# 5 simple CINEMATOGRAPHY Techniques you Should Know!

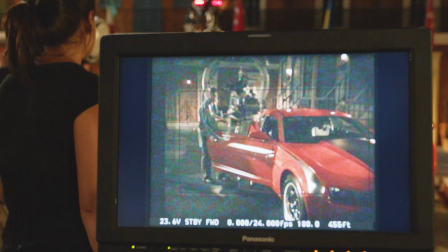(4:12)
Full Sail grads have gone on to work on some pretty incredible films and TV shows,
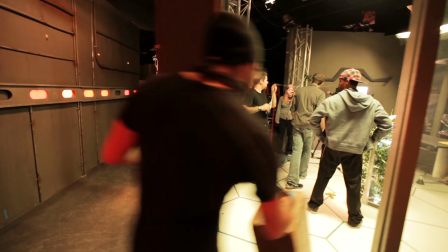(4:16)
like Game of Thrones, The Avengers Endgame, The Joker, and The Mandalorian, just to name a few. So if you want to find out more about these film programs and how to get started, you can click the first link in the description down below or go straight to fullsail.edu/Cinecom. And in the meantime, I've got 3 more storytelling techniques.
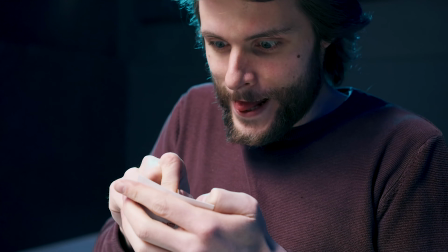(4:37)
Now, say that you have a character that is doing something focused, for example, scratching a lottery ticket.
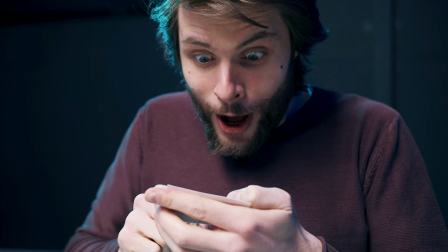(4:43)
Now, when the talent finds out he won, an explosion of happiness will arise. Now, to give room for that explosion, we suddenly cut from a close-up to a long shot.
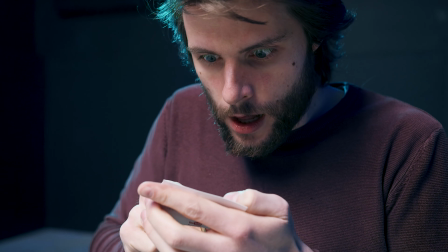(4:57) Woohoo! Yes!
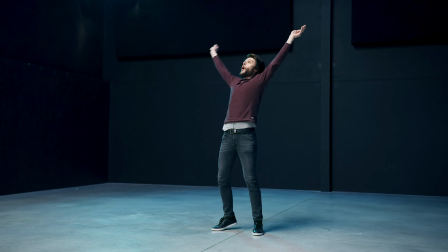It's like the framing of the camera also explodes, and like with the example, the explosion can also be an emotion, just as long as it suddenly happens.
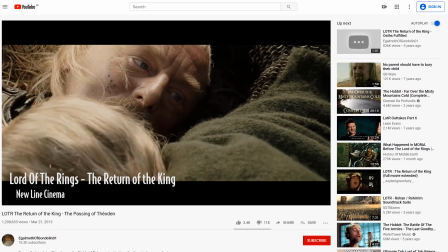(5:14)
A very typical technique is also where someone dies in the arms of a character. The sudden explosion of grief can be visualized by cutting to a long shot. And of course, with an actual explosive, we can also do that. Here's a recent example that we did where we cut from a medium shot to an extreme long shot.
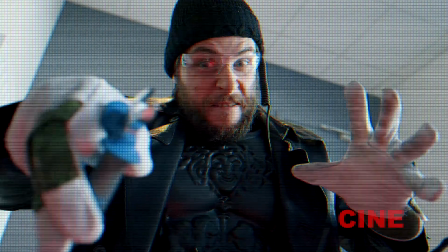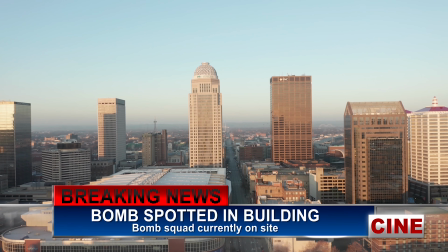Now this trick can also be used to fake suspension.
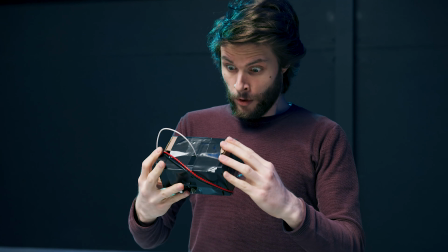(5:46)
Let's say that we have an actual explosive, and the moment that the timer hits 0, we cut to a long shot. So we're insinuating that an explosion will happen, which the audience will expect. But then nothing happens. In scary movies, this technique is also often used to insinuate a scary monster jumping on the character.
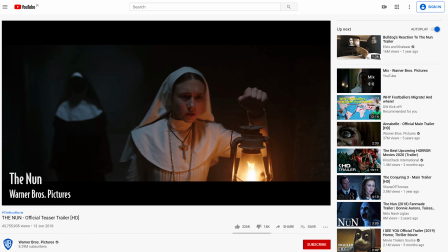(6:05)
But when the audience expects it, it doesn't happen.
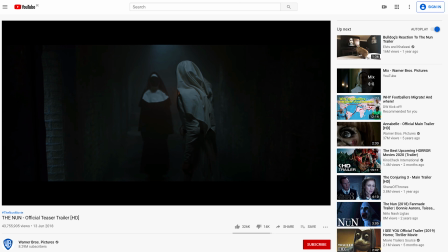(6:08)
So the audience calms down after that insinuation, and then the monster strikes, acting as a bigger surprise.
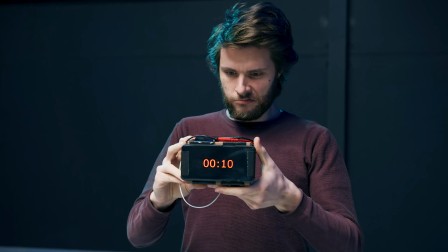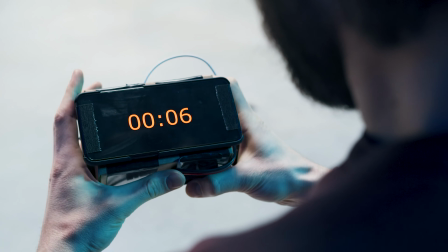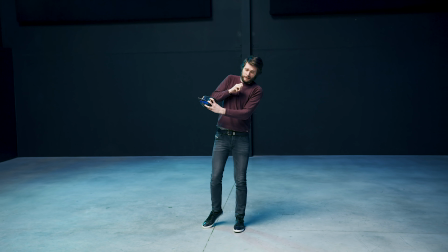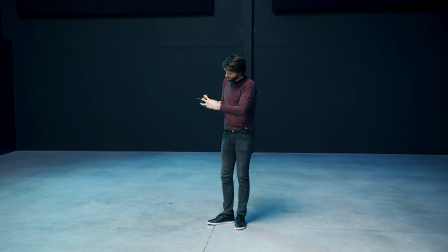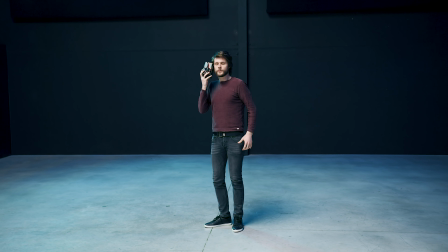(6:37) Hello? Hey, Jordy. Boom.
Cinematography trick number 4.
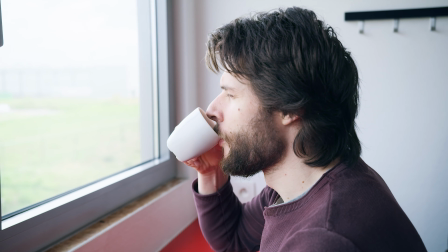(6:44)
There's a character in his home or at work, and a second character, the bad guy, who is about to break in and do harm. There are 2 ways that we could film this, which is going to give a different feeling to the audience.
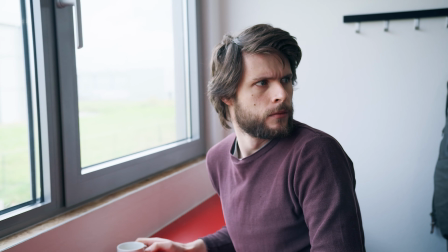(6:55)
The first one, we stay with the main talent. The person hears something and he gets scared.
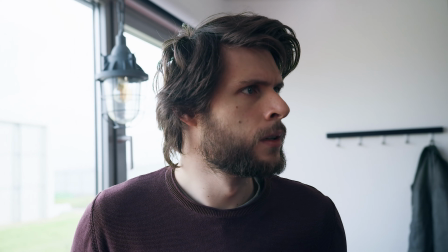(7:01)
He doesn't know where the bad guy is coming from, so he panics. We stay close with the camera, boxing the talent in.
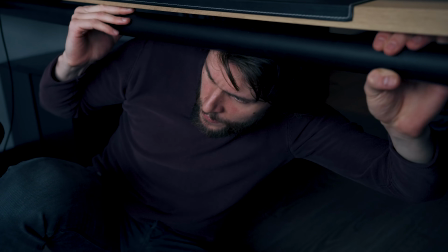(7:08)
We're not showing the environment, only the panic emotion of the actor, which makes the audience feel scared and trapped as well.
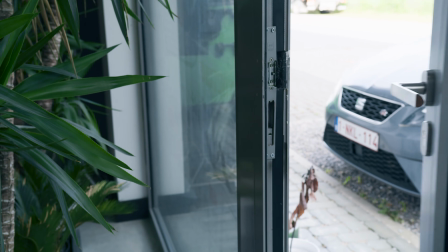(7:16)
A second technique to film this is where we show the bad guy and the environment.
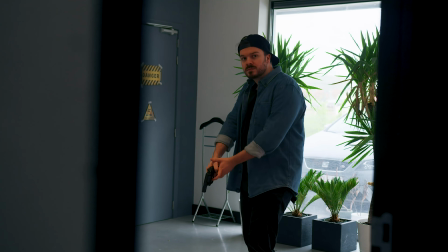(7:20)
This time the audience knows where the bad guy is, but the main character,
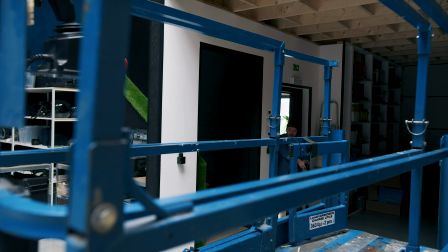(7:25)
who we have empathy for, doesn't, and this gives a more stressful feeling to the audience. I mean, we all know someone in our lives who start yelling at the TV during such a scene, giving instructions to the actor what he has to do. It's really annoying, actually. So Carl, if you're watching, please don't. A great example is the film A Quiet Place. Now, we can also turn this around and have a good guy hold hostage in his own house.
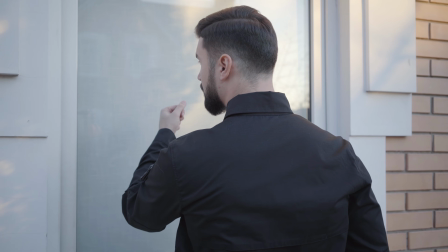(7:50)
The police comes, knocks on the door, and the good guy hears that, so he screams.
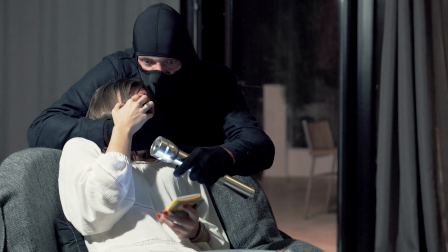(7:55)
But the bad guy tries everything possible to shut his mouth. So the police turns around and goes away. We have this irritating feeling as the audience, since the police is so close to saving the main character.
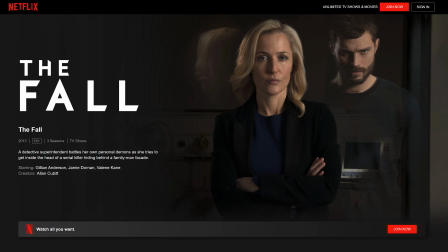(8:08)
Now, in the first episode of The Fall, which is on Netflix, there's a great example of this. And this brings me to the last one. Say your talent is angry. Does he have control over his anger or not?
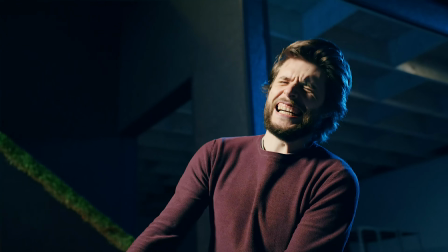(8:19)
You can visualize that with the way you handle the camera.
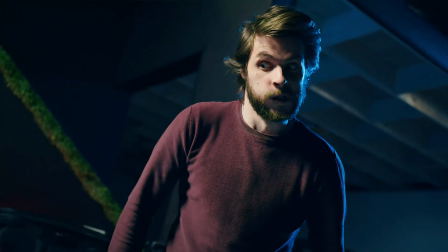(8:23)
For instance, having a slanted or Dutch angle feels wrong, as if the camera is tipping over, and this reflects on the character.
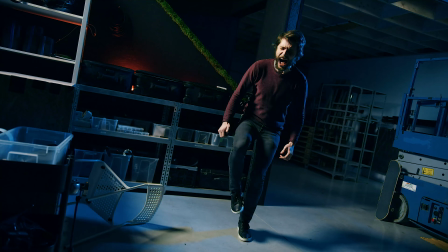(8:31)
He's losing balance or control over himself. And this works great with anger, but can also be used with other emotions.
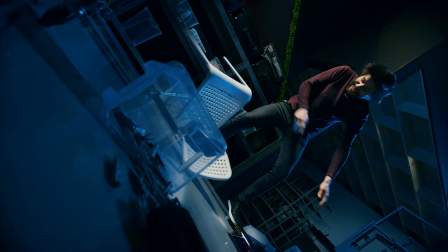(8:39)
And when a character really loses control, you can experiment with framings and angles that you normally don't do, like putting the camera sideways on the ground.
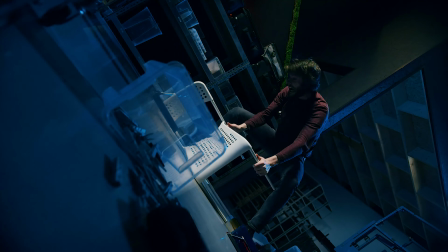(8:47)
Like it's thrown on the floor together with the other stuff that the actor is breaking.
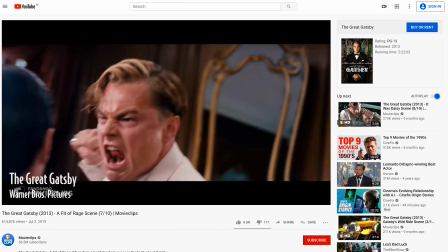(8:52)
A very good example is a scene in The Great Gatsby where Leo loses control. The camera angle also slants a little bit as he does.
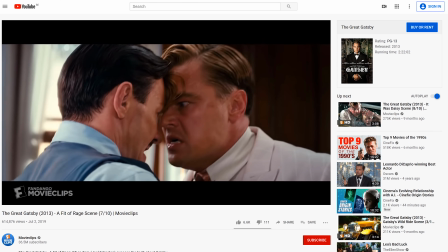(9:00)
And of course, you have the typical steady motion when the talent is not angry, and when he loses control, you cut to handheld motion.
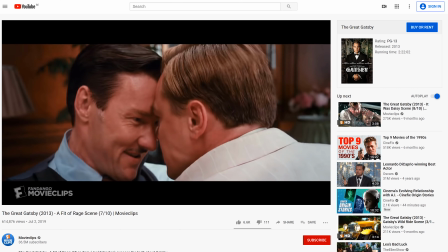(9:07)
But we've covered that already on the channel before.
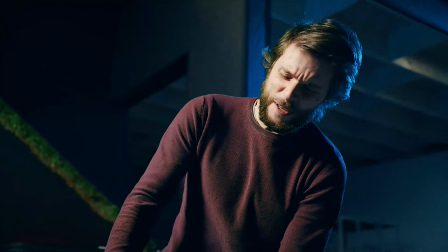(9:14) Stupid chair!
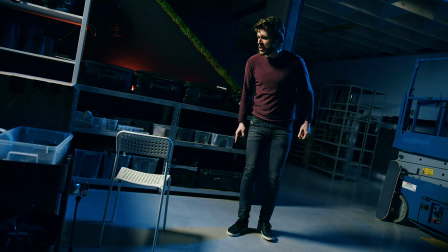(9:18) You stupid chair! I freaking hate you!
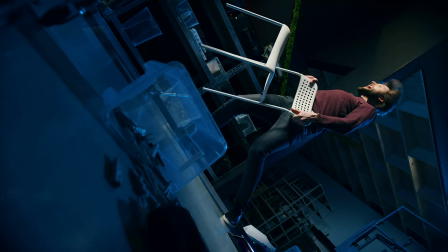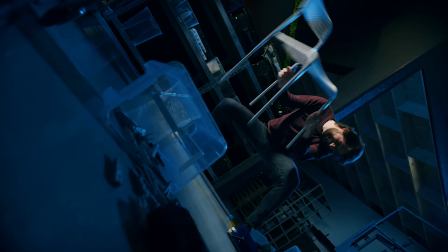(9:29) Stupid chair!
And those were my 5 visual storytelling tips. Now, I've given some great examples of films and series that you should watch, so while you're stuck at home, you could do that. Every Monday, Jill also gives a movie recommendation through the YouTube stories, which you can see through the YouTube app. Or you can also go and check out Full Sail University and get yourself a film degree while you're stuck at home. Thank you so much for watching. Thank you, Full Sail University, for the support. And as always, stay creative.
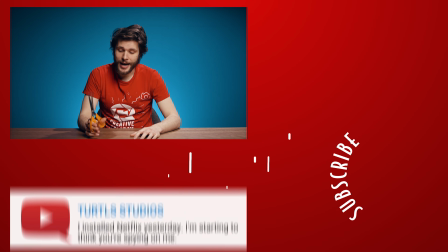(9:58)
I'm serious, guys. If you really want me to cut my hair, I'll do it.
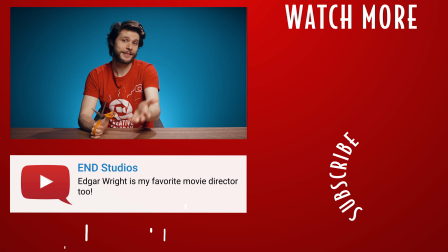(10:03)
I'll do it myself live on camera next week. What about that? Really, let me know in the comments, because if you don't want me to do that, I won't.
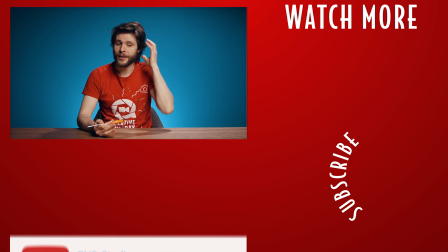(10:10)
You know, we can go either way. Have like long hair Jordy or short hair Jordy.
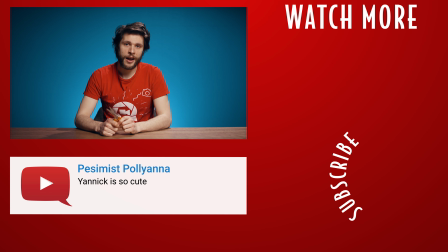(10:15)
I prefer long hair. I don't want to cut my own hair. I really don't.